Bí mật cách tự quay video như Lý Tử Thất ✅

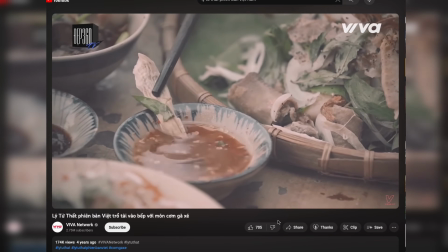246s
Như cái kênh mà Lý Tử Thất phiên bản Việt dùng gimbal, slider, tung té, chuyển động các thứ, nhưng mà nó phản tác dụng. Phân tích sơ qua một chút nha.
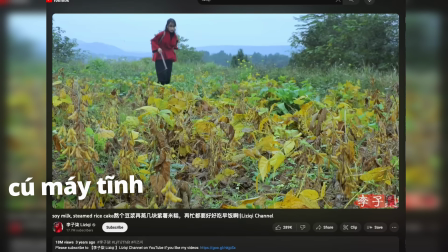253s
Thì cái cú máy tĩnh nghĩa là cái máy để trên cái chân máy đứng yên, khung hình nó không có chuyển động, chỉ có nhân vật chuyển động trong đó, thì cái tĩnh nó là nhiều. Thì tĩnh nó chính là cái sự yên tĩnh, nó chính là cái sự tạo ra cái cảm giác yên bình cho người xem. Ngược lại với tĩnh là động, thì các cú máy gimbal, slider, flycam,
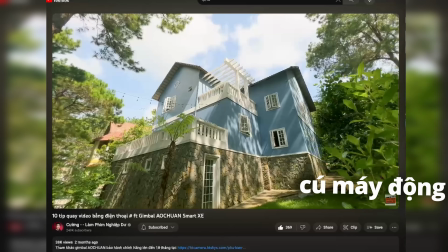270s
chuyển động thì nó tạo ra những cái chuyển động mà khi mà chuyển động ở trong khung hình thì nó sẽ tạo ra năng lượng. thì nó sẽ giảm đi cái sự yên bình,
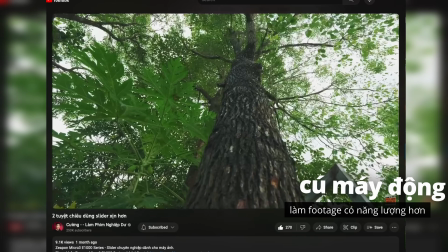276s
giảm đi cái tính yên tĩnh. Nó đẩy cái nhịp video nhanh lên thì nó sẽ làm đi mất đi cái concept gọi là tính đồng quê, thanh bình, yên tĩnh, dễ chịu. Đấy. Nếu anh em hỏi cụ thể dùng camera nào để quay được như Lý Tử Thất á, thì thực ra thời gian đầu là Lý Tử Thất sử dụng một con Sony A6000, nhưng mà cái thời đó là thời gian đầu thôi, hình ảnh nó cũng không tốt lắm. Về sau thì Lý Tử Thất sử dụng máy ảnh Canon, và tất nhiên là nói chung máy càng đắt tiền thì nó sẽ cho hình ảnh càng cao. Tuy nhiên với sự khởi đầu thì mình nghĩ là một con Canon RP với mức giá đâu đó hiện tại khoảng độ 19-20 triệu là một cái máy rất là ok để anh em có thể khởi đầu. Đây là một con máy ảnh cảm biến full frame nên anh em có thể dễ dàng lựa chọn lens xóa phông tầm F4 là có thể xóa phông được rồi. Tuy nhiên recommend thì anh em nên chọn con 24-70 F2.8 Canon á. Đó, lens cũ giá rất rẻ và xóa phông mịt mù, nhìn rất là ạc. Lý Tử Thất là ngon lành luôn. Trong video của Lý Tử Thất thì khá là ít sử dụng cái len góc rộng, cho nên em chỉ cần dùng len 24-70 và một con len tele khoảng 70-200. Tin vui là bây giờ len của Canon á, viền đỏ luôn, dòng len cũ rất là rẻ, cho nên anh em có thể có một combo chỉ với khoảng hơn 30 triệu đồng là có một combo quay video đẹp cỡ như Lý Tử Thất rồi. Ngoài camera, ống kính thì vẫn còn hai thứ, đó là chân máy. Thì chân máy thực sự là không quan trọng lắm, anh em chỉ cần để cái camera lên mà nó không rung thì là được, cho nên 1 triệu, 1,5 triệu, 2 triệu đổ lại là mình nghĩ là good rồi.
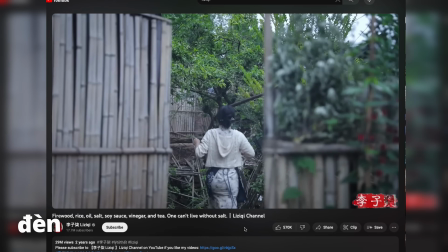356s
Phần nữa là đèn thì đa phần video của Lý Tử Thất là quay ngoài trời, quay ngoại cảnh hoặc là bên cửa sổ, lấy ánh sáng trực tiếp từ cửa sổ. Tuy nhiên là khi mà có ekip thì chúng ta sẽ gọi là đèn đóm chỉnh chu và chúng ta có thể chủ động được hơn, không cần trời nắng vẫn có thể quay được video giả nắng. Kể chuyện tuyến tính thì hiểu đơn giản, nó là từ A đến Z, từ đầu đến cuối, từ ngày này qua ngày khác. Nói chung là nó không có xáo trộn gì về mặt thời gian. Phân tích thử một cái video của Lý Tử Thất nói về chủ đề làm chăn và áo bông cho bà ngoại cái mùa rét á,
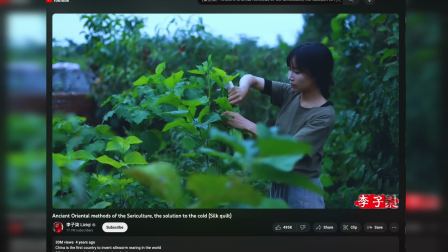388s
thì chúng ta sẽ thấy là có một cái kiểu kể chuyện rất là đơn giản. Trong cái câu chuyện đấy thì Lý Tử Thất sẽ kể cho các bạn từ đầu đến cuối cái quy trình để làm ra những cái sản phẩm như vậy.
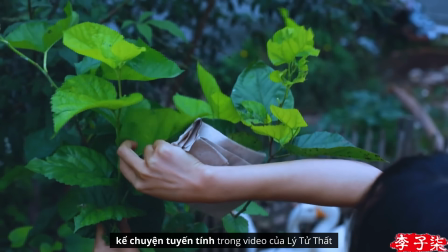397s
Ví dụ như là những cái bước đầu tiên cắt lá dâu về cho tằm ăn, thì nuôi tằm từ những cái lúc mà nó còn ở trong cái trứng nhộng,
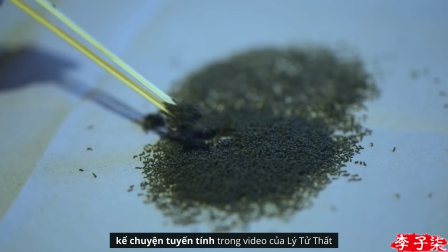403s
con tằm nhỏ xíu lớn lên tới lúc mà tằm nó đóng kén,
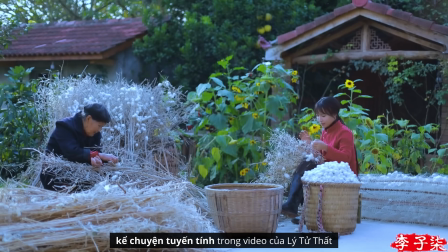406s
xong rồi thu hoạch những cái kén đó, sau đó thì xử lý qua nhiều bước như là nấu nước sôi nè, xong rồi rửa nè,
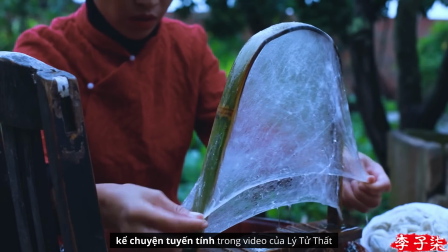412s
xong rồi căng lên nè, rồi phơi nè, rồi đến bước làm cái phần chăn thì căng ra như thế nào,
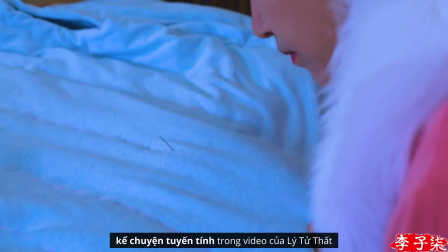419s
hay là làm áo thì khâu như thế nào đó, từng bước, sau đó cuối cùng thì là đi tặng bà ngoại đó.
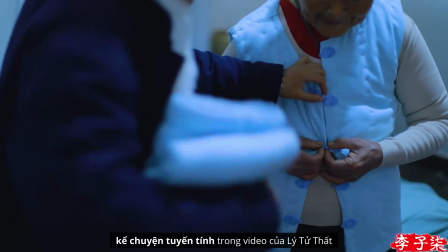424s
Không có một cái thứ tự nào nó đảo lộn hết, nói chung là từ A đến B tuyến tính, từ cái bước 1 cho tới bước 2, bước 3, bước 4 cho tới bước cuối cùng. Đó gọi là lối kể chuyện tuyến tính. Kiểu kể chuyện này thì nó khá là đơn giản thôi, anh em chỉ cần là liệt kê ra một cái kịch bản là bước 1, bước 2, bước 3, bước 4. Trong bước 1 thì nó có những cái gì đó thì liệt kê ra và quay tuần tự từ đầu đến cuối. Đến hậu kỳ nó cũng đơn giản hơn nữa, là kéo toàn bộ cái suộc và sắp xếp theo từ thứ tự và bắt đầu cắt gọt đi là xong. Cái khó nhất ở đây là biết được cái nội dung rồi, nhưng mà chọn góc quay như thế nào để thể hiện cái nội dung đó. Đó, được chưa? Kể chuyện tuyến tính. Anh em chưa biết quay gì, chưa biết kể như thế nào thì kể chuyện tuyến tính hồi nãy mình nói rồi. Và kể theo kiểu là theo từng cái bối cảnh. Một cái câu chuyện chúng ta kể theo từng cái bối cảnh. Ví dụ như câu chuyện mà Lý Tử Thất nuôi tằm làm áo làm chăn á, chia làm nhiều bối cảnh.
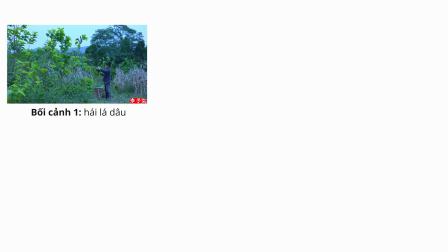471s
Ví dụ cái bối cảnh ở ngoài vườn dâu này để hái lá dâu bỏ vào gùi đó, rồi cái bối cảnh tiếp là đi về nhà thì ở trong cái phòng nuôi tằm á là cắt lá dâu ra đó.
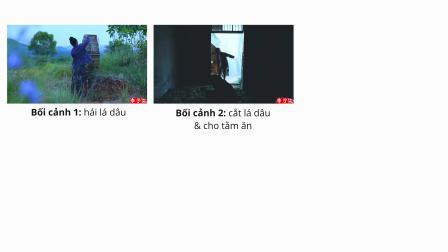480s
Thì cái bối cảnh hái lá dâu khác, bối cảnh cắt lá dâu khác, sau đến các cái bối cảnh khác, ví dụ như bối cảnh về rửa sơ chế những cái bông tằm lấy được này,
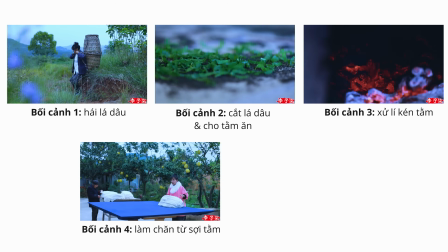487s
hay là bối cảnh mà làm áo làm chăn, hay là cái bối cảnh mà đi đến tặng bà ngoại đấy. Nói chung là từng cái bối cảnh thì nó sẽ thể hiện một cái đoạn nội dung nào đấy, và một câu chuyện đó thì nó sẽ nhiều cái bối cảnh đó, và mỗi bối cảnh á quay như thế nào thì mỗi bối cảnh nên quay có toàn trung cận để mà thể hiện là làm gì, ở đâu và cụ thể như thế nào. Kể chuyện tuyến tính theo từng cái bối cảnh như vậy đó, nghe thì có vẻ rất là dễ dàng nhưng mà đến khi đi vào thì sẽ không biết quay cái gì. Thì anh em nhớ là quay theo cái công thức cơ bản, đó là toàn trung cận.
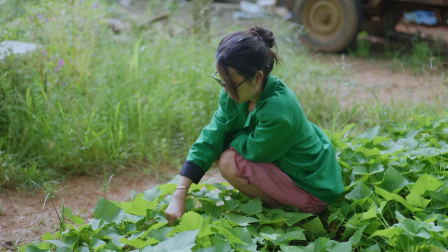515s
Toàn á là nhân vật đang ở đâu ha, trung đó là nhân vật đó đang làm gì, và cận đó là làm như thế nào cụ thể vào.
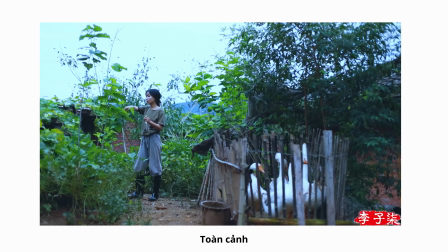522s
Ví dụ như là cái bối cảnh đang hái dâu đi, toàn cảnh này đấy là Lý Tử Thất đang ở trong một cái vườn có mấy cây dâu đúng không, rồi bên cạnh có cái con vịt nuôi vịt,
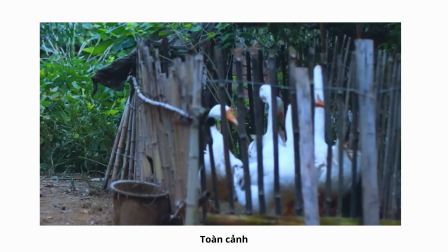530s
nó thể hiện là Lý Tử Thất đang ở cái khu vườn nào đấy, ở gần nhà có nuôi các con vật.
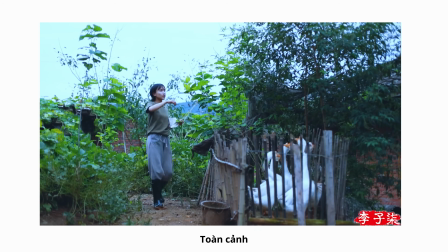535s
Nói chung là thể hiện cái lượng thông tin là ở một cái vườn nhà thôi chứ không phải là vườn công nghiệp đấy. Trung là cái cảnh mà Lý Tử Thất bắt đầu hái dâu đó, ngắt lá đó,
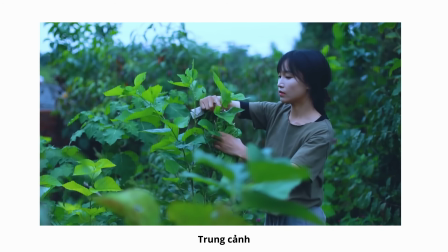543s
nhìn có cái nét mặt có thể hiện được cái nhân vật đang vui vẻ hay là đang bình thường hay là đang rất là enjoy với cái việc hái dâu đó.
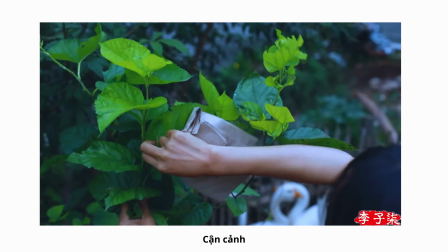551s
Còn cận thì là cái hành động hái đó, cận vô cái tay hái đấy, thấy chưa? Toàn trùng cận.
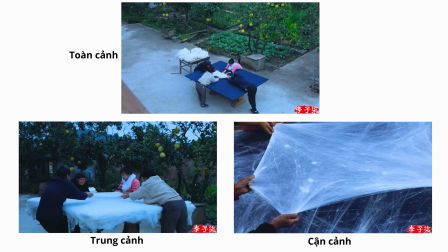556s
Cứ như vậy thì chúng ta lặp đi lặp lại với công thức này cho những cái bối cảnh khác, quay ở những cái góc khác, lặp đi lặp lại theo kể chuyện tuyến tính.
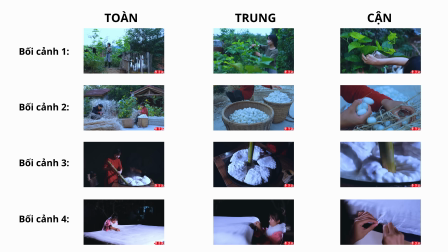563s
Bối cảnh 1, bối cảnh 2, bối cảnh 3, bối cảnh 4, mỗi bối cảnh đều có toàn trùng cận, và như thế thì quay được hết clip. Về setup ánh sáng để mà quay như video của Lý Tử Thất á, thì anh em sẽ phải bất ngờ là đa phần ánh sáng trong video của Lý Tử Thất là ánh sáng tự nhiên,
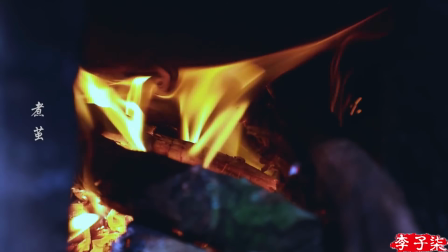578s
quay ngoài trời là nhiều, một số thì quay trong bếp. Tuy nhiên là nếu mà để tổng hợp chung lại thì mình thấy có ba cái kiểu ánh sáng thường thấy trong video của Lý Tử Thất, nhất là những cái kiểu ánh sáng dịu,
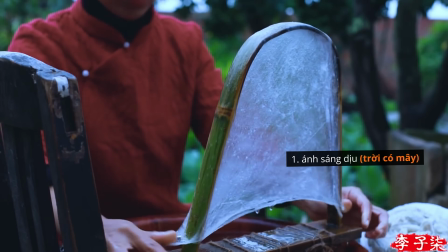586s
quay những cái lúc mà trời có mây nó tản ra cho nên ánh sáng nó xuyên qua lớp mây và nó sẽ làm dịu nhẹ đi cái khung hình.
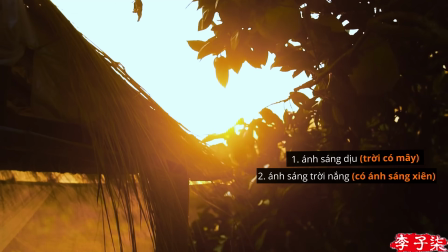593s
Kiểu thứ hai là quay lúc trời nắng thì sẽ chọn những cái lúc mà ánh sáng xiên là khoảng độ buổi sáng hoặc là buổi xế chiều,
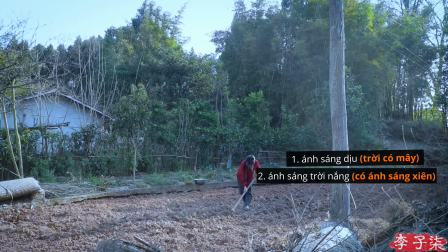599s
chứ không chọn những cái lúc mà ánh nắng gắt mà mặt trời lên trên đỉnh đầu.
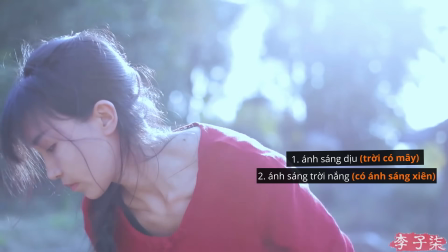603s
Và những lúc ánh sáng xiên đó thì sẽ chọn những khung hình mà nó hơi chếch ánh sáng, hơi ngược sáng một chút xíu để nhìn thấy những cái viền, ví dụ như là viền cây,
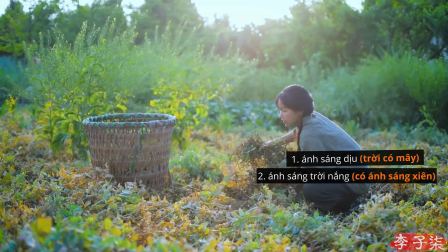611s
viền người, nói chung là những cái ánh sáng làm nổi bật những cái viền lên, nhìn nó sẽ ạc, nó sẽ đẹp, nó sẽ nghệ thuật.
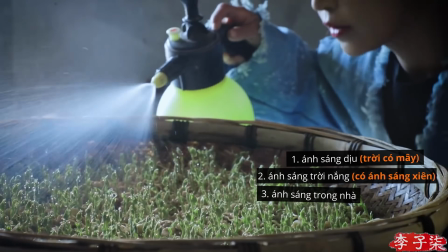618s
Còn một kiểu nữa đó là ánh sáng khi mà quay ở trong nhà thì đôi lúc mình sẽ thấy là có đánh thêm đèn, đôi lúc thì sẽ sử dụng hoàn toàn ánh sáng từ cửa sổ.
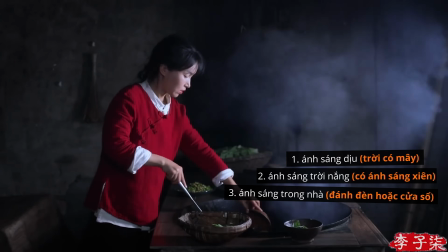626s
Như là khi mà quay ở trong nhà thì đa phần mình sẽ thấy là cái góc quay nó sẽ vuông góc với lại cái hướng ánh sáng. Vuông góc với hướng ánh sáng, ví dụ như đây là mình đang quay ở trong nhà có một cái cửa sổ này, một nguồn sáng duy nhất, thì việc đơn giản đó là mình sẽ đặt cái camera vuông góc với lại cái hướng ánh sáng, vuông góc 90 độ, và hành động của Lý Tử Thất thì đa phần sẽ quay ở mặt nghiêng này, hướng ra ngoài cửa sổ, vuông góc. Và để có được khung hình đẹp ạc, gọi là nhìn nó nghệ nghệ á, như được Lý Tử Thất, thì mình nghĩ là đa phần các khung hình sẽ quay từ tiêu cự 50mm trở lên, có thể là một con len 50 f/1.8 cộng với lại một cái len 70-200 sẽ bao quát được tất cả những góc quay giống như được Lý Tử Thất.
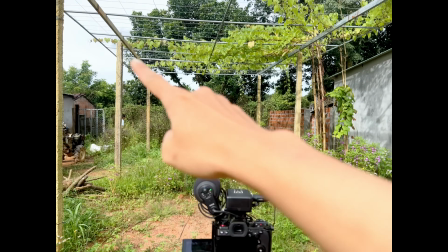666s
Ví dụ tiêu cự 50mm đấy chưa, rộng nhưng mà nhìn nó cũng đủ cái cảnh toàn.
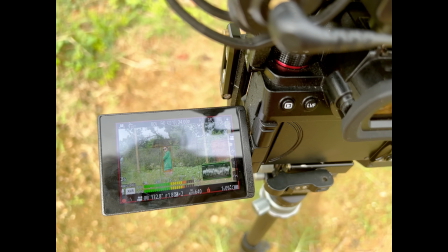679s Giả bộ hái rau đồ đi. Quý
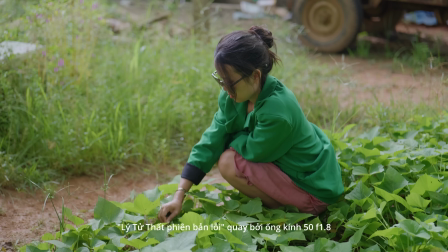685s sâu nó ăn rau chứ ăn thịt người đâu mà bộ này.
Thực ra thì mình có hỏi về kênh ẩm thực mẹ làm của bạn Đồng Văn Hùng, bạn ấy sử dụng một cái len 50 f/1.8 của Sony nhưng mà cắm trên máy ảnh crop là đâu đó tương đương với lại khoảng 75mm á, là quay cho toàn bộ kênh ẩm thực mẹ làm luôn. Cho nên nếu mà anh em có một cái bức trình giới hạn á thì có thể suy nghĩ tới một cái máy ảnh cộng với một con len 50 f/1.8, bất kể là crop hay full frame, có thể tiêu cự đó cộng trừ một chút xíu vẫn được. Nhưng nếu là mình thì mình sẽ lựa chọn full frame và cắm len vào, thì có thể bật cái chế độ crop lên thì chúng ta sẽ có hai tiêu cự, đó là 50mm f/1.8 và 75mm f/1.8, crop hoặc không crop mà chúng ta có hai tiêu cự ở cùng một con len 50 f/1.8. Tông mút đồng quê yên bình. Đấy, anh em có thể hiểu là cảm xúc của người xem nhận được là gì.